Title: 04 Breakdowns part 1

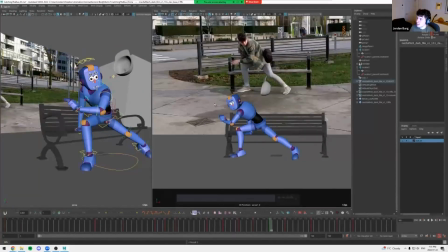[74:38]
Okay. So the head's kind of now like moving screen left.
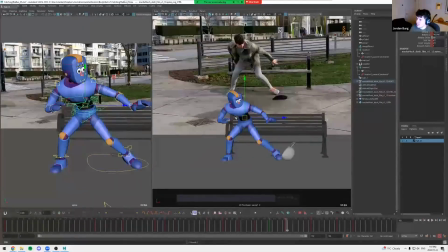[74:44]
The thing I was trying to fix was like before the body was back here. So the head in screen space was kind of traveling screen right, and then we were going left. So I want to feel that like that lean.
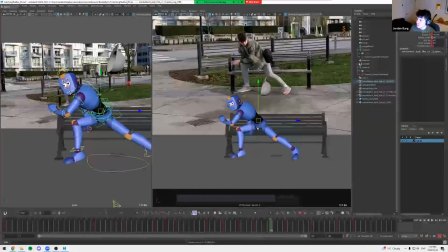[75:00]
Like, yeah, no, just experimenting if like going down was better, but no, I don't think so. And then, yeah, I think just getting like that lean.
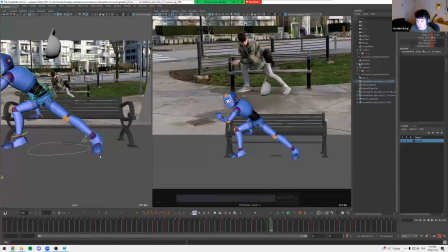[75:13]
I was worried about this leg, but getting like too straight, but I don't know. Just do this, I guess. Get a little bend. It's fine if it stretches a bit.
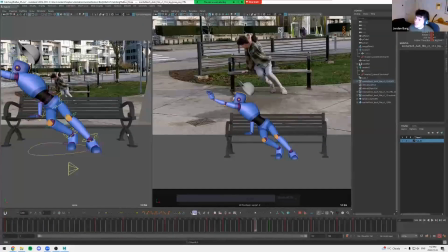[75:30]
All right, I think I'm happy with that. So we got like this point of contact. We're pushing off, we're staying on here, and we're like leading.
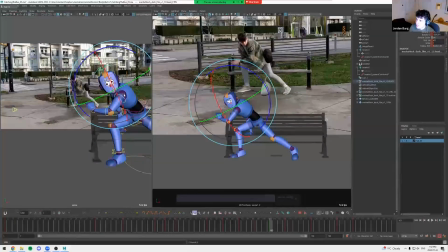[75:42]
Maybe I can like, no, this is good. That's good. All right, so next one. This is the one's a little bit simpler.
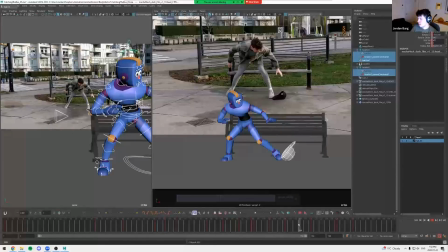Just trying to pick a frame to do this one.
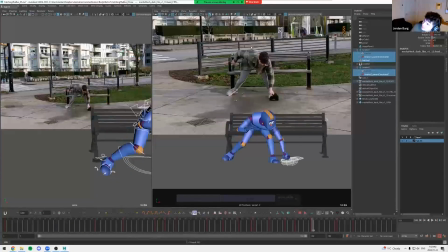[76:24]
Cool, so if we look in the reference, kind of leading with the head, which makes sense because I'm looking at the hat, so it makes sense my body's kind of leading where I'm looking.
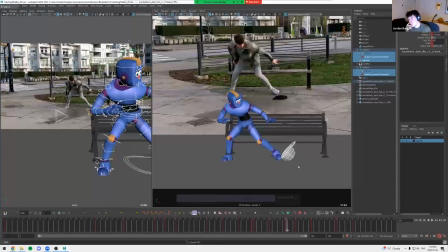[76:39]
But on the other hand, it also plays into the change of direction. So I'm setting myself off balance in that direction to kind of move there. So yeah, pretty straightforward.
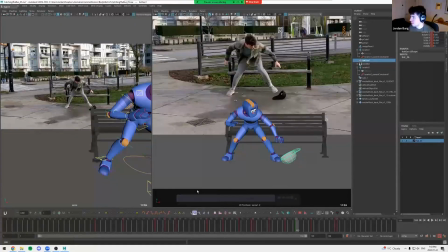[76:59]
I'm just gonna put the hat already on the ground. Just looking at the hat timing. I think we might already want to be pretty much on the ground here.
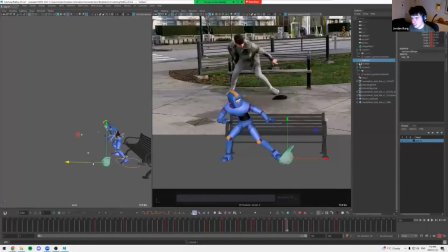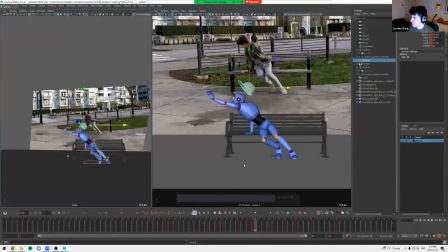Figure that out later, but just a rough like bouncing ball timing instead.
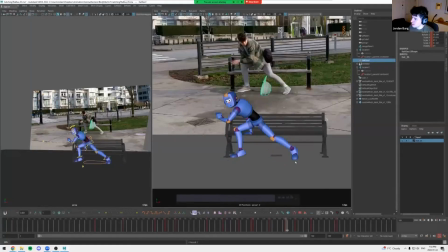Next. So yeah, I want to lead with the head here. So my body's gonna pull this back.
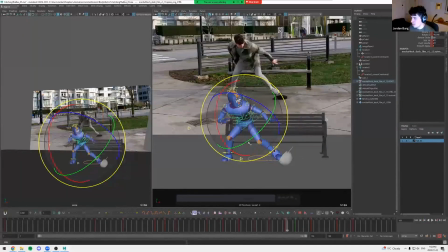And then I'm gonna lead this. And we'll do an arc, we'll arc up.
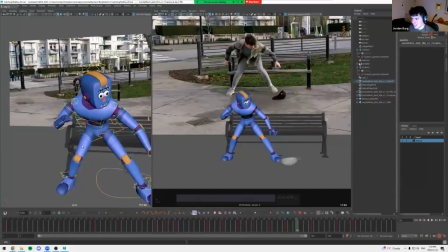[78:14]
And then, I don't know why I'm grabbing from here. Let's get here.
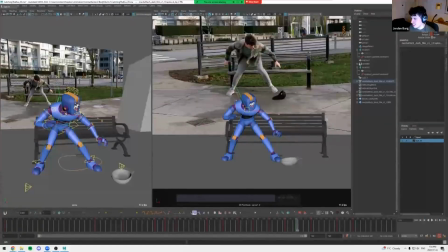For the feet, this left foot is staying planted, so let me make sure that's the case.
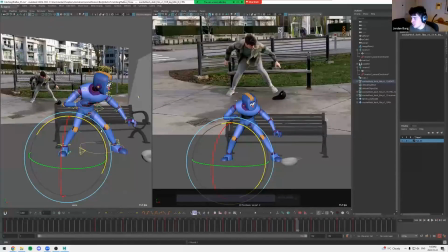[78:42]
Might be a little bit of rotation, but it's pretty much in the same spot.